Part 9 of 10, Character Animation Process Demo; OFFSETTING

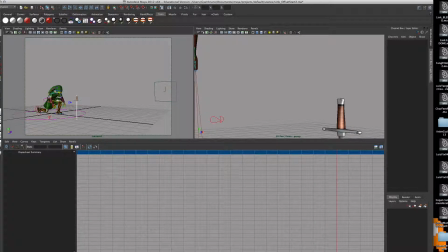What would actually happen was his feet and his
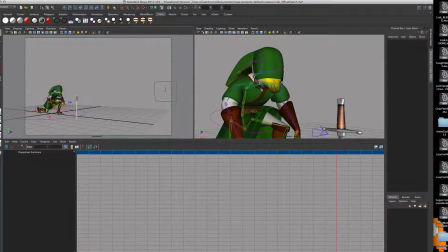waist would actually hit first, and then his spine would still be looking like this upright part. And then as his feet hit the ground, it would cause his spine and his neck and his arms to all kind of collapse in. So the fact that it's happening all at once doesn't really look right. So what we're going to do is we're going to fix that.
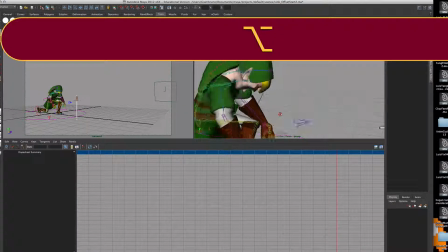So what you want to do is you want to select this hierarchy here. Now instead of doing a right-click select hierarchy, that will give you the entire arm set.
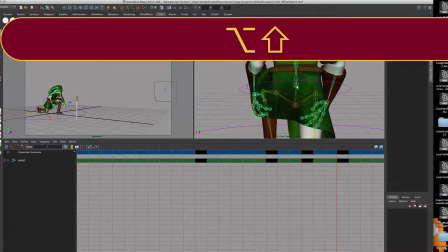It's better just to kind of shift select each one. So I'm going to start at his waist and shift select his gut here,
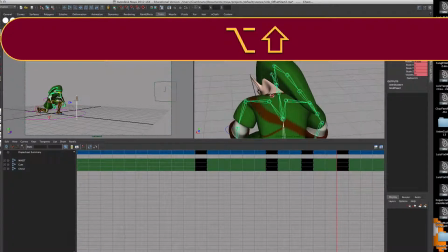and then his chest, and then his neck, and then his head.
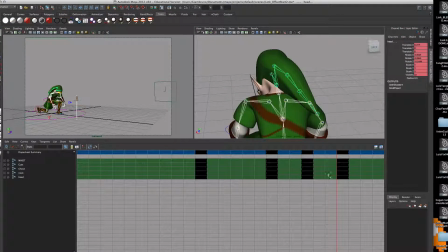So I only have a nice simple rendition there. And remember to navigate through the dope sheet.
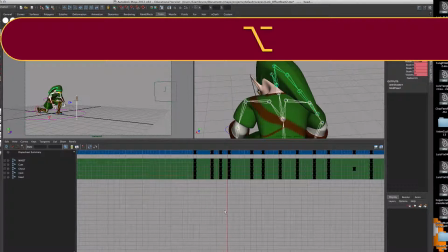If I hold Alt and middle mouse click, that'll let me slide it. If I use the wheel, it'll let me zoom in and out.
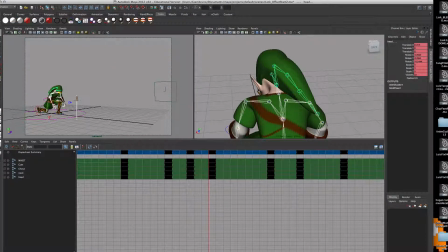What I want to deal with is I want to deal with the impact and the fall.
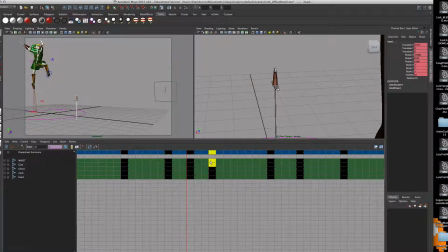So I'm going to be moving these two sets of frames over. So his waist is going to stay upright, just like that.
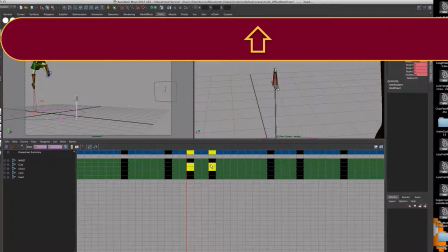The next one I care about are his, this one here, the gut, right?
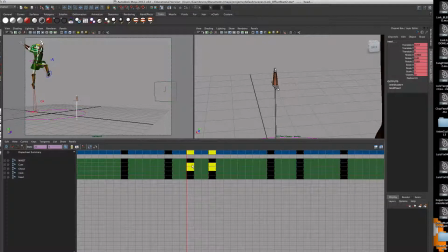So I'm going to take both of these and I'm going to slide them over. Now to move your dope sheets, remember you have to press W. So I'm going to slide both of these over. I'm going to slide them over too. All right, and then I'm going to take his chest, 1 and 2.
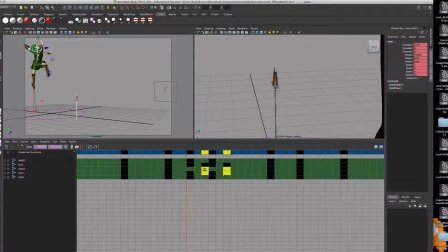I'm going to slide the chest over 4.
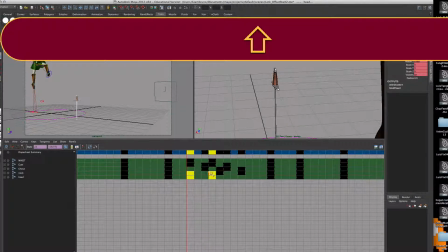And then I'm going to take his neck and slide his neck over 2, 4, 6.
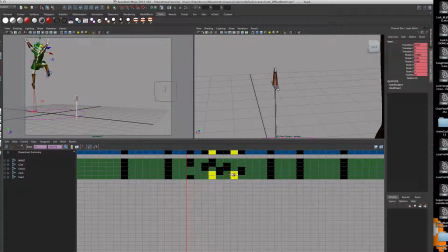1, 2, 3, 4, 5, 6.
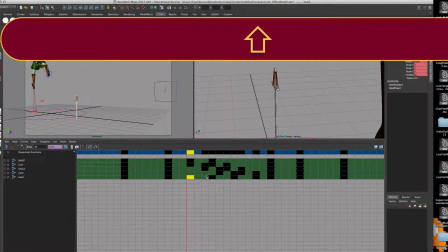And then the last thing I'm going to do is just grab his head here and move his head over 7, just because I don't want that to interfere.
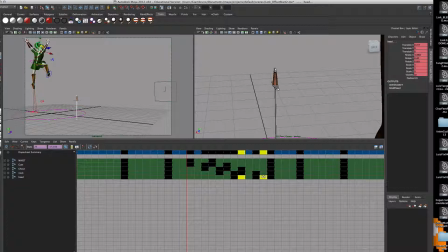Now, I may have done it too much. So, like I said, experiment and use undo. So let's see what happens now. So as he's falling, I'm going to look at this window. Oops.
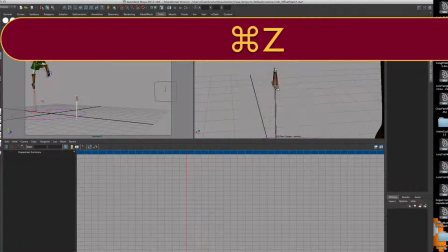Let me undo that selection. There you go.
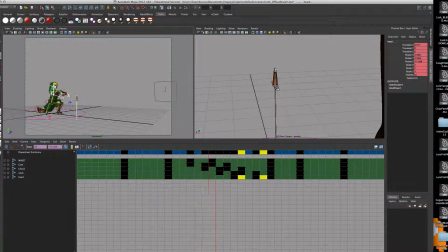As he's falling, now his body's upright, and then it rocks in, and it makes his head look like he gets whiplash. And that's actually fine. His head kind of backs down. I'm going to move his head back 1.
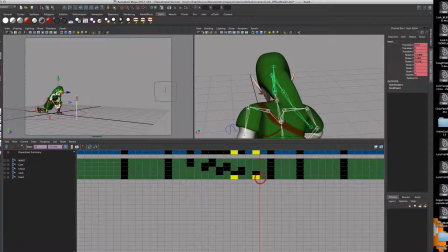I'm going to make his head even with his neck, just to give him a little bit more time. Bam. And what I'll probably do is he reaches his head up.
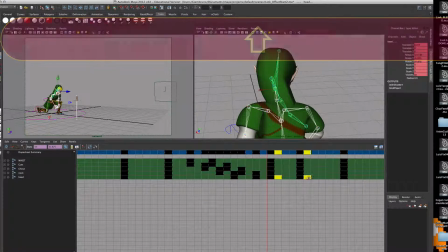I might move his head over here and slide it over to the right a bit, so that his head doesn't.
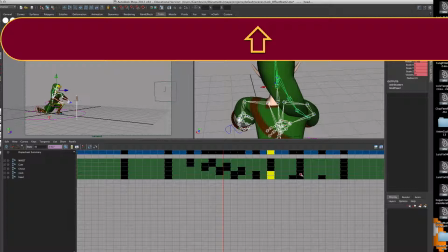Maybe do the same thing with the neck. Grab these 2 joints there. There we go.
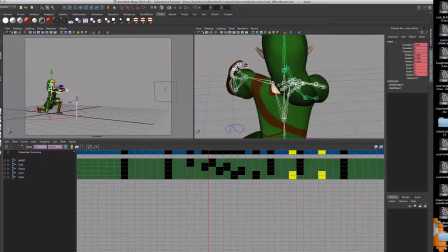So if you look at my timeline down here, you notice how many more red ticks I have, and that's why we do this last. So now as he's falling, now it looks like he really gets impacted by that.
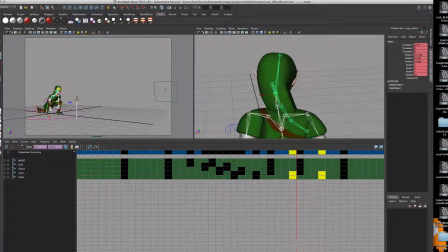And I've kind of delayed his head raising. So then he's up in position, and then he goes to go there. So that's a good, healthy offset. And what happens when you do the offset correctly, you'll have this nice staggered pattern.
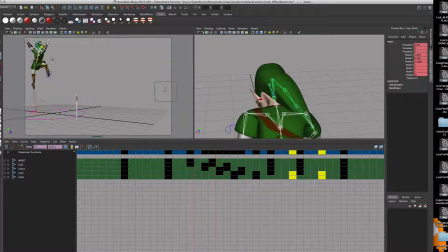We can do the same thing for his arms and for his hat as he falls. So I'm going to do his hat again. If you missed what I did, I'm just going to do it again with his hat.
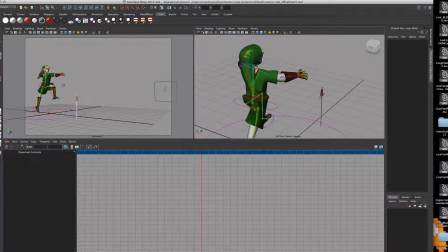Same situation happens with his hat. So I'm just going to grab his hat. 1, 2, 3.
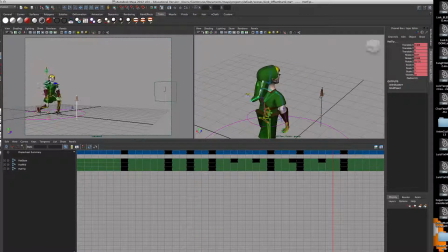1, 2, 3, 4. There's his hat. And as his hat is falling, so that's going to be on 19, his hat's falling.
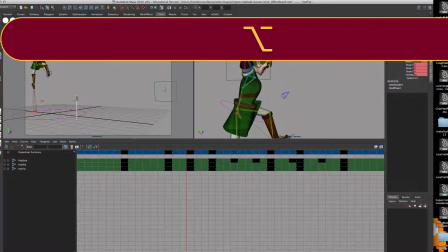His hat is upright, right? And then at 22, his hat is down, right?
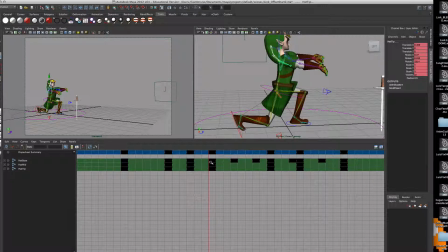So I'm going to offset his hat as well. Now this is just a very simple detail. So I'm going to grab this hat, and I'm going to just, that base of the hat, I'm going to move it over 2. The middle of the hat, I'm going to move it over 4. And the tip of the hat, I'm going to move it over 1.
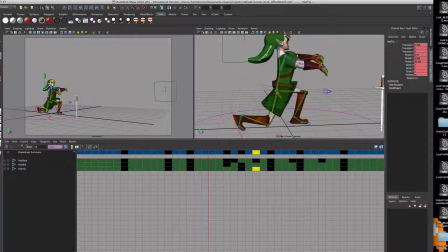And notice it's still kind of crooked up, and as he falls, so it's still up when he hits the ground, and then the ground makes it kind of fall and move over. And then it bounces back up for a second. And I'm going to do it. The hat's a great example.